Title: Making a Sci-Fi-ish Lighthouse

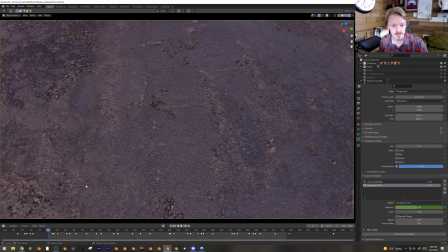(0:00)
Hey guys, I've been working on writing really hard the last month and a half. I'm really happy with how that's going. I think I want to do a post about it soon, but also working on back into doing some CG stuff.
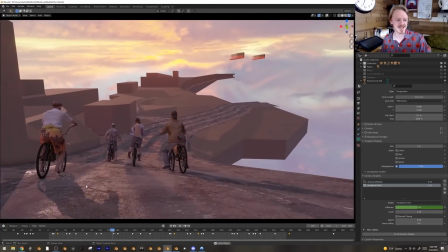(0:10)
I've got this shot I'm working on, and this is the stage I really like, where you get to just start blocking things in, and you just extrude something.
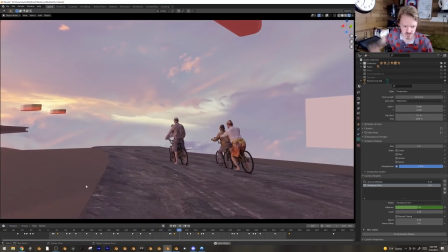(0:17)
You're like, that'll be a building, and you get to kind of do the broad stroke stuff. I always think that's really fun.
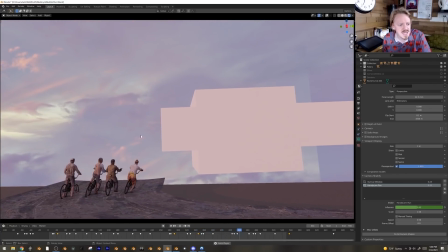(0:23)
This is going to be kind of a sci-fi city with a big cosmic event happening here, and I like the idea that, like,
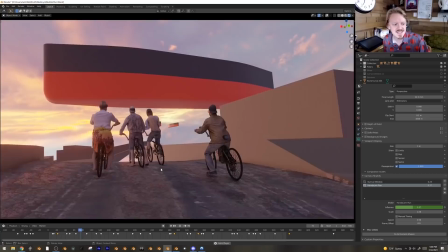(0:29)
no matter how sci-fi the city or cosmic the event, there's still going to be kids who
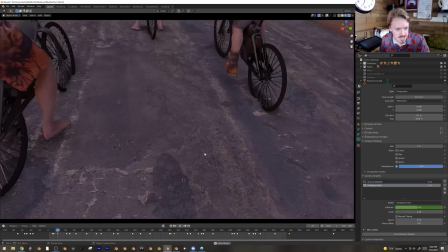(0:34)
are like, hey, let's go down the park and look at the cosmic event. Nathan Begdahl's helping me rig these guys and animate them.
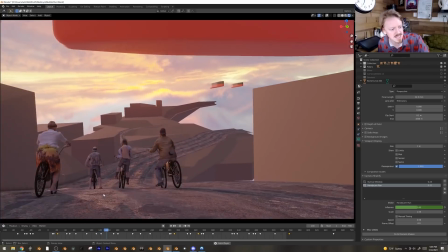(0:41)
Obviously, they're not animated now, and can I just say,
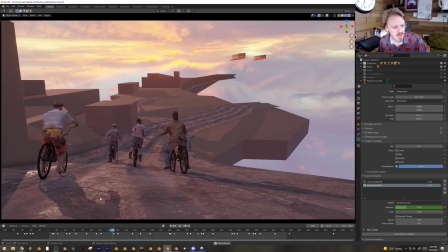(0:44)
probably the way in which I am the least fun is a lot of people get a lot of amusement out of unfinished stuff.
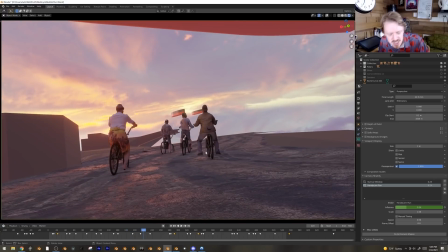(0:51)
Like, they'd see this guy just sitting there and they would just laugh so hard. They're like, oh, I'm crying. That person is not properly animated. And I'm just like, yeah, that's what unfinished stuff look.
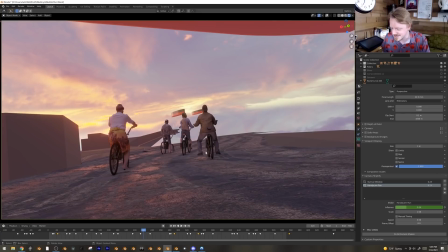(1:04)
Not everything can be finished all the time, which I think is a chip I have on my shoulder from doing client work for years, just where you send somebody a thing and you go, here, I'm working on like the physics for like this one thing, and they look at the render and they're like, whoa, what's that gray human in the background?
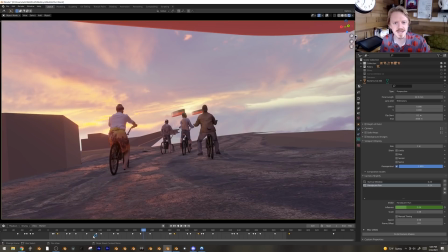(1:21)
You go, oh, that's a placeholder. That's just for a scale. Don't worry about it. And they're like, but why is he there? And you go, it's just for scale. It's just for me. Just ignore it. It's about the. And like, yeah, but is he going to be there in the final shot? Like, yes. I thought we'd have a nice, good, sensible shot with a random gray human in the background.
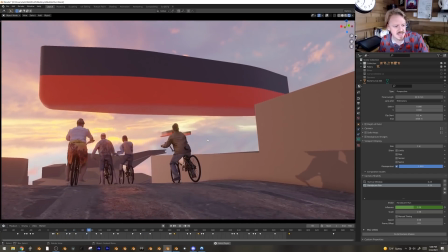(1:39)
I thought that's the thing you would like. But when working on a shot like this, it can be a little bit intimidating because, like, there's a lot to fill in here.
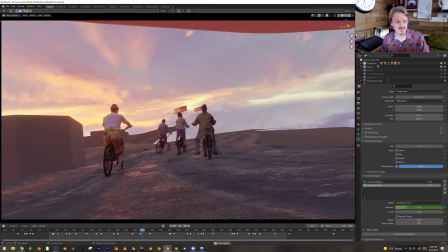(1:47)
I haven't even really got started with, the cosmic event, but the thing I like to do with that is just break it down.
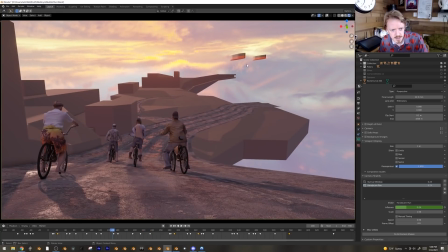(1:53)
Like, right here, I want there to be this kind of, like, lighthouse out here, a weird sci-fi type lighthouse situation, and so I'm just going to focus on making the best lighthouse I can, and then I'll stick it into the scene, and then I'll just have... I like having areas of focus, and so then as they crest the hill here,
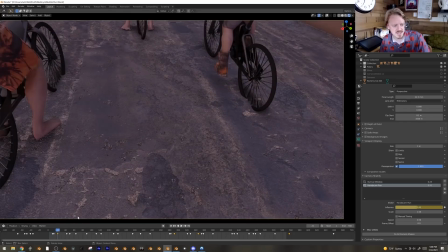(2:11)
I like that this shot is kind of a series of reveals, like cresting the hill and look up and you're like,
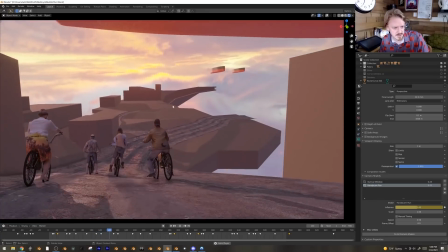(2:16)
ooh, it'll be like a big flying boat, and then you get to check out the horizon, then you only notice that things are happening here,
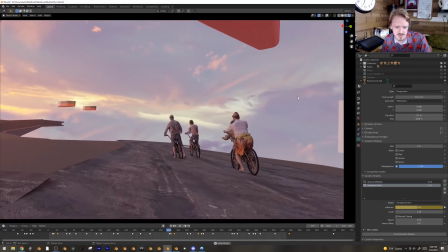(2:22)
and we just gradually kind of pan over to reveal what's going on.
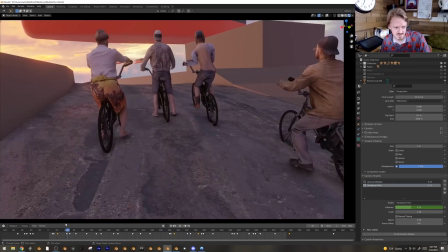(2:28)
And so having actual things over the course of this for people to check out, like I'll work on this store real good,
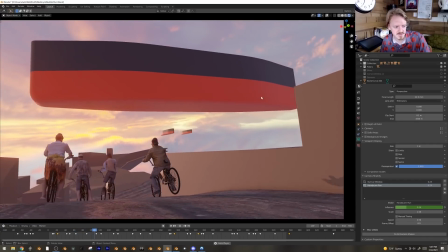(2:34)
this ship will get a lot of love on it, and then the next one will be here,
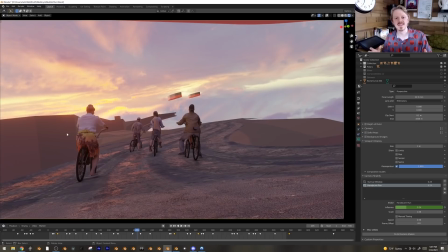(2:40)
and probably this building. I don't know, just kind of knowing the things you're signing yourself up for, like that'll be projects as time goes on.
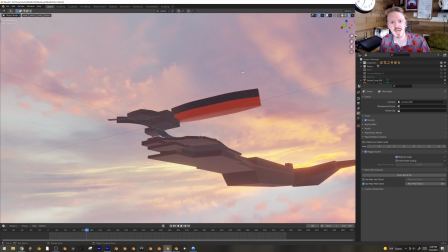(2:46)
The environment is just a regular environment map. It's an HDRI from HDRI Haven that I mirrored in a paint program and offset just a little bit,
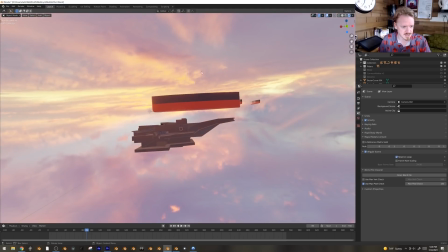(2:54)
and I used a clone brush to just change some of the reflections so it wasn't too obvious,
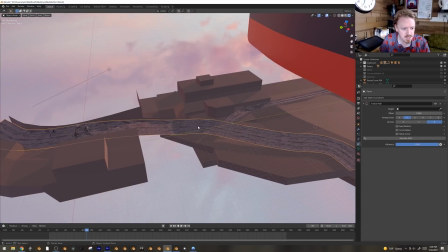(2:58)
but it's just flipped, and it was really easy to block this in because it's all based around this one curve right here.
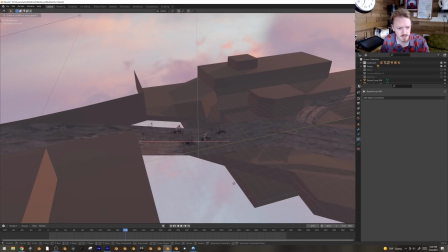(3:05)
So, like, I've got the bikes and the camera and everything all on here, so yeah, I could just dial it in and tweak the animation real quick.
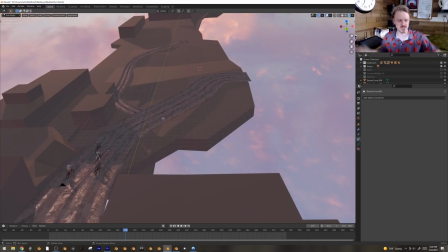(3:13)
Eventually I'll apply this and actually start building up the geometry properly, but this was nice. Like, if I wanted to add another biker here, I could just add well, first you want to make sure that you are snapped to the same origin as the curve so that things aren't offset weird.
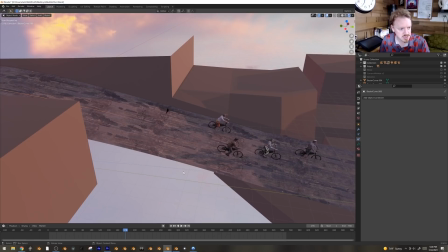(3:26)
So with the curve selected, I hit Shift S, cursor to selected, and yeah, there we go.
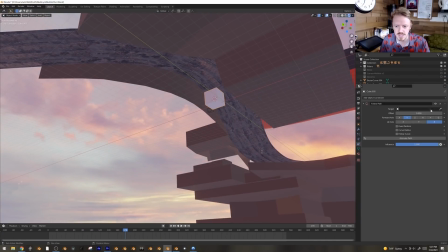(3:32)
So now if I add a cube right there and I apply a follow path constraint, I just have to select that path here, and look at that, path's going along with the kids.
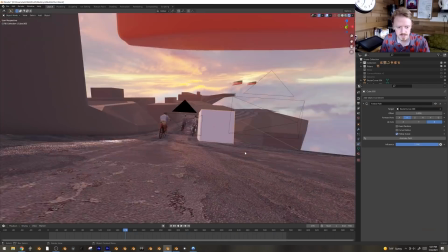(3:41)
Maybe follow curve. Woohoo!
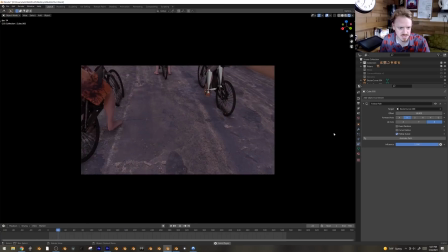(3:44)
And I can offset, change the offset so either the cube is far behind or it's up ahead, and if I want, I could add keyframes to make it go from side to side like this, which is just a really easy way of initially blocking in the whole thing and getting a sense of how I wanted it.